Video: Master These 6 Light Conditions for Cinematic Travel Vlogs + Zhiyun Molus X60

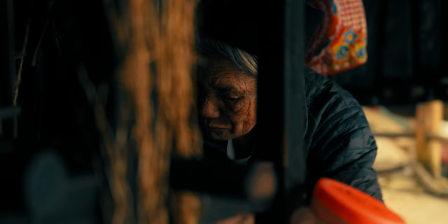(0:12)
The big reason why some travel videos look great and others don't is actually not your camera, fancy color grading or something like that.
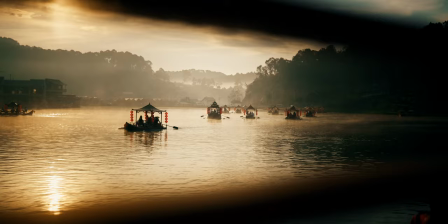(0:20)
They do help, but you can get away with pretty cheap gear today. The main reason is actually lighting and things like framing and composition which usually come for free. So in this video I show you how to use light to make your travel videos look better. There are six or seven lighting scenarios that you encounter while you shoot travel videos. It's important to know how to make the best out of each to get the best shots. So let's get into it. Let's start with the basics before we talk about the specific situations. And basically what you always want to achieve with your lighting is to give depth to the image.
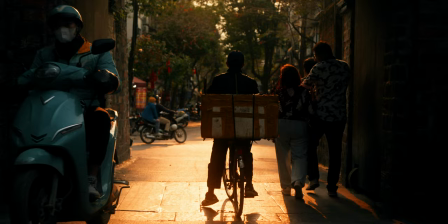(0:57)
Because if you think about it, usually when you look at the screen you have a two-dimensional image, right? But what you want is that your image appears to be three-dimensional without having to wear some 3D glasses or something like that.
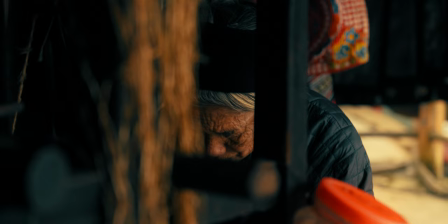(1:09)
And lighting is the way how you achieve that in your videos and photos and to be more specific there it's not just about the light it's mainly about shadows because
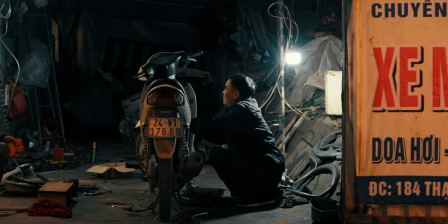(1:17)
alternating shadows and highlights is essentially what gives your image depth what makes it appear to be three-dimensional and the two techniques that you use to achieve that is at first sight lighting and backlighting you probably heard about those techniques before when it comes to studio lighting but obviously when you travel you don't have control over your light you usually only have the sun as your light source and you can't change the position of the
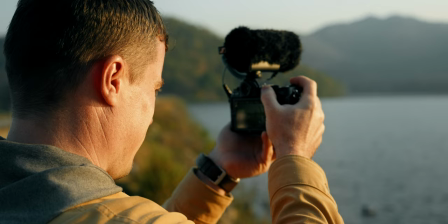(1:41)
light and obviously we're not God. So you can't influence the light but what you can influence is the position of your camera to the light.
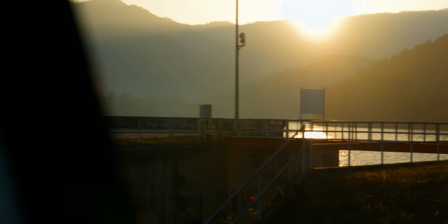(1:48)
That leads us to the two techniques.
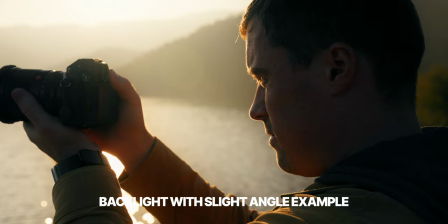(1:50)
So at first backlighting essentially means that your light source, the sun or whatever it is outside is somewhere behind your subject. It mustn't be perfectly behind the subject. It can be anywhere within that 180 degree angle and sight lighting is essentially what I'm doing right now. I'm sitting in the shade here and the light is coming from the side here, as you can see. So you see that this side of my face is a bit brighter. Also, I have a little bit of light here, which gives it a bit more depth. It's called Rembrandt lighting, essentially, because you see a bit more light here on the right side of my face right now. And then you see that here is a bit of shadow. The shadow is not that strong right now, because we have a lot of air pollution here right now. It's the same as shooting on cloudy days, that the light is quite flat and soft. So you don't get that harsh shadows which is also a good thing because too harsh shadows can also be bad sometimes and the reason why
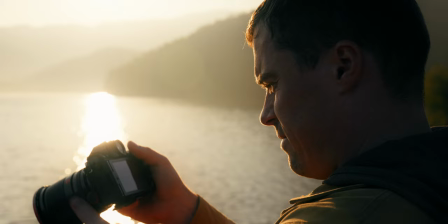(2:39)
backlighting works great is at first that you get this rim light effect around your body you can see that here looks pretty cool and that separates your body
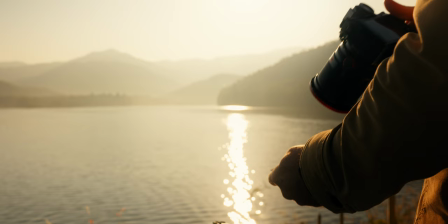(2:46)
from the background because rim light essentially is a bit like a white line around your subject and especially if you have darker backgrounds that really separates
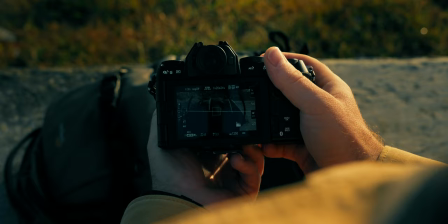(2:55)
your subject and therefore gives the shot more depth but backlighting can also cause smooth gradation around your subject especially if you move your camera a bit in
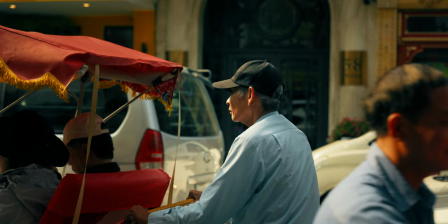(3:04)
the vertical x or if the light source comes more from the side but still from the back of your subject like the opposite side of your camera because then it causes some nice gradation from the highlights to the shadows and that's usually a pretty beautiful effect. Anyway let's also talk about the specific situations now. So let's start with our first two conditions. That's cloudy and sunny weather during daylight hours, especially noontime. And while those conditions might look pretty different, like sunlight is pretty harsh, dark shadows but also bright highlights and cloudy weather is rather soft, pretty similar to as it is right now. The way how you get the best shots during those conditions is essentially the same and that's why I show them together here now. Now you see I'm doing it wrong right now.